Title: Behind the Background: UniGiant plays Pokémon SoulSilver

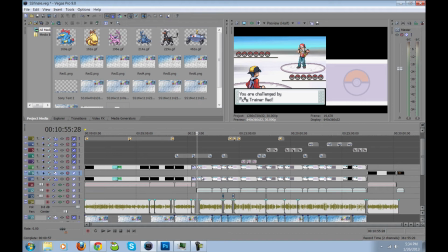Hello guys, this is UniversalGiant. I've gotten a couple of questions about how I edited the backgrounds in my SoulSilver Let's Play, so I wanted to dedicate a video to explaining how I went about doing it. But before I get into that,
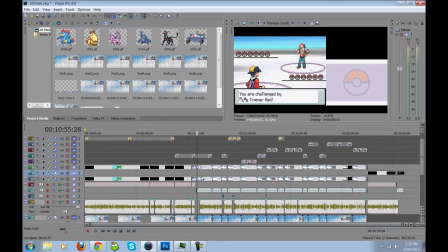I want to say that I'm by no means an expert on either the video editor or the image editor, especially Photoshop. In fact, there are a couple of things that you guys could probably teach me about the program, so if you have any comments on that, please let me know.
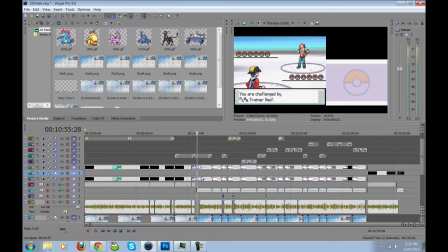But before I get into how I made the backgrounds, I just want to explain a little bit about how everything's going to come together, and then when I get into the backgrounds, we'll come back to the video editor so I piece everything together.
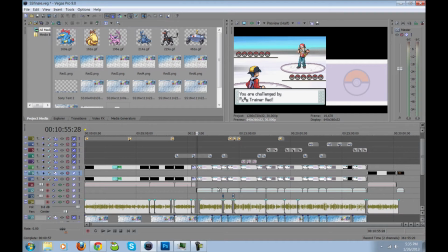Just to give you a little bit of background, as you can see, there's a lot going on in the video editor here, and we're taking a look at the finale right now. The two screens that you see active right now are the top and bottom screens of the DS,
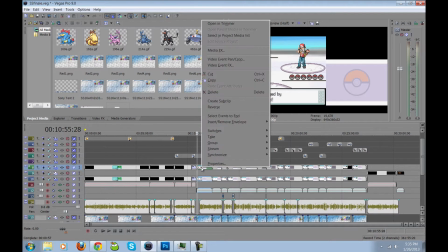and each of these I had to specifically position using a combination of the event pan crop here,
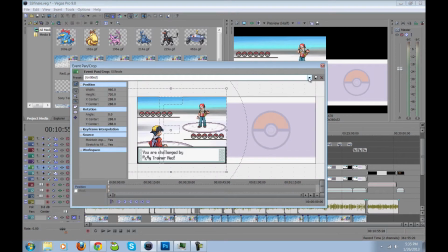which I've created presets for each of them.
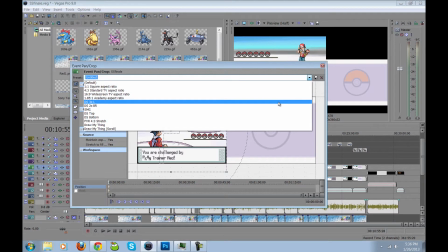So for the left side, to have the top screen on the left, 3x magnification, I set it to this. And likewise, if I wanted the bottom screen on the bottom right section, I have a preset for that too.
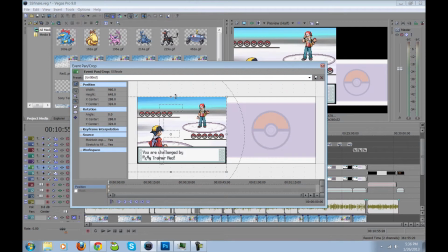You have to play around with resizing the window to get everything to work out properly. You can see I resized this so it wasn't stretched out too much on the screen itself,
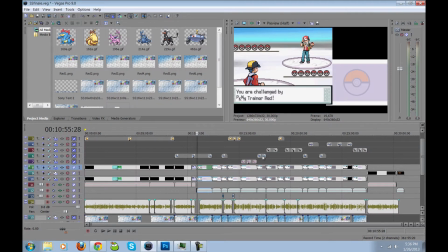but you got to play around with it a little bit.
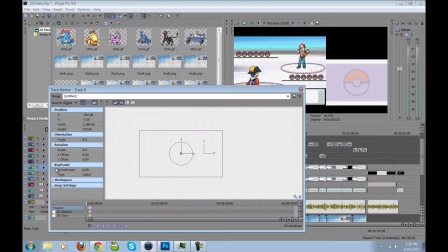And I also use the tool over here, track motion, which helps you reposition where that video is on the screen. And although it doesn't always update immediately where it is,
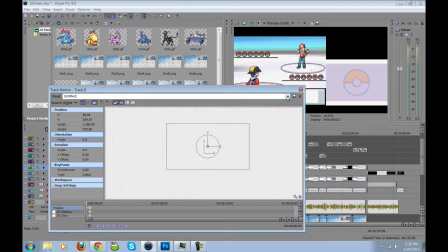I did actually move this around a couple of different places to make sure it fits, and depending on which of my presets I choose, it would move this around on the screen over here. For some reason it's not updating right now, but pretend that it does.
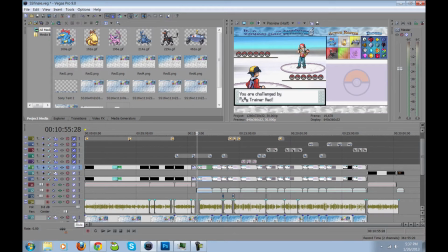Next you have the background layer down here, which I have behind everything, and the background includes everything besides the two screens of the DS, and the current Pokémon I have in the active spot, which is on these tracks up here.
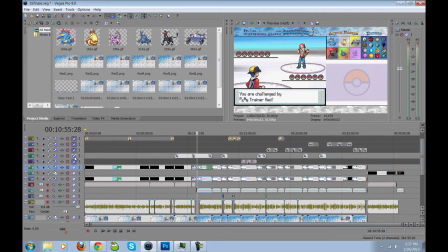Now, I had to actually separate the animated sprite from the background images because the images are static. So when I go back to make backgrounds, I have to physically leave out the Pokémon that I want to have in the lead spot.
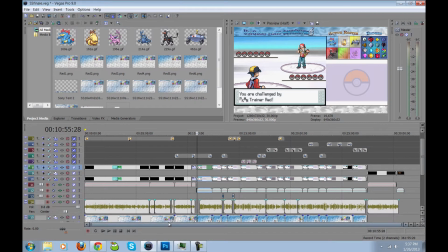So now that we know exactly what I want to do with the backgrounds,
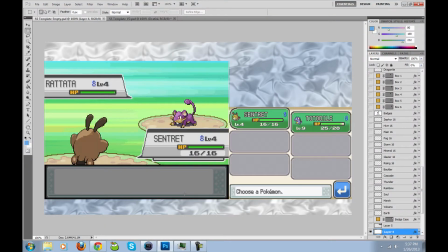we'll go to Photoshop here, and this is what I use to make all of the backgrounds for SoulSilver. And all of the backgrounds that you see are the extent of my knowledge of Photoshop. It's relatively difficult to use if you've never used it before, but it's a very powerful program.
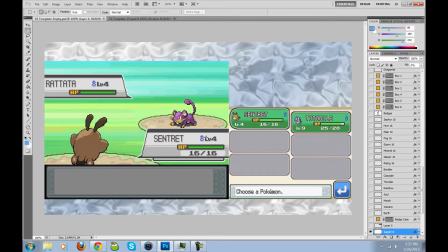So I started off knowing that I wanted to use the animated sprites somehow, and that I wanted to fit both DS screens on screen at the same time, filling up as much space with them as possible. I wanted to stress the game screens themselves and not the background,
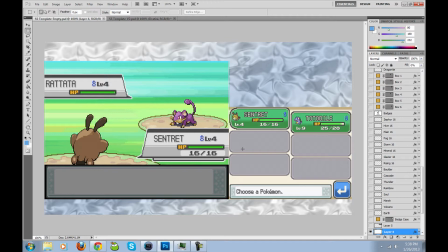so I tried to be a little more subtle with the background, with the emphasis on the two green screens here. And that's actually part of the reason why I chose SoulSilver instead of HeartGold,
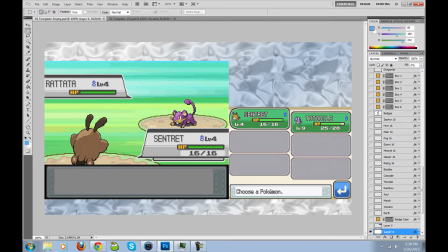because I wanted to do a background that was colored the same way as the game would be, and I thought Gold would give a little more attention to the background than I wanted.
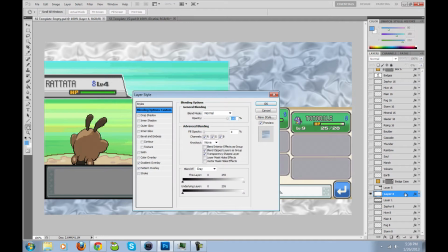But the background here is just one of the standard textures you can get from Photoshop. It's the metallic pattern. I stretched it out until it was about what I thought looked best. And I have a gradient over it that's white and blue, and this is something I learned
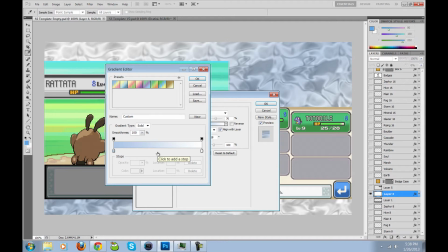in one of Naka's drawing streams a couple of years ago, where if you want to get a nice clean metallic feel for gray, you don't go from white to gray, you have to have a little bit of blue in there, so that's what I did here.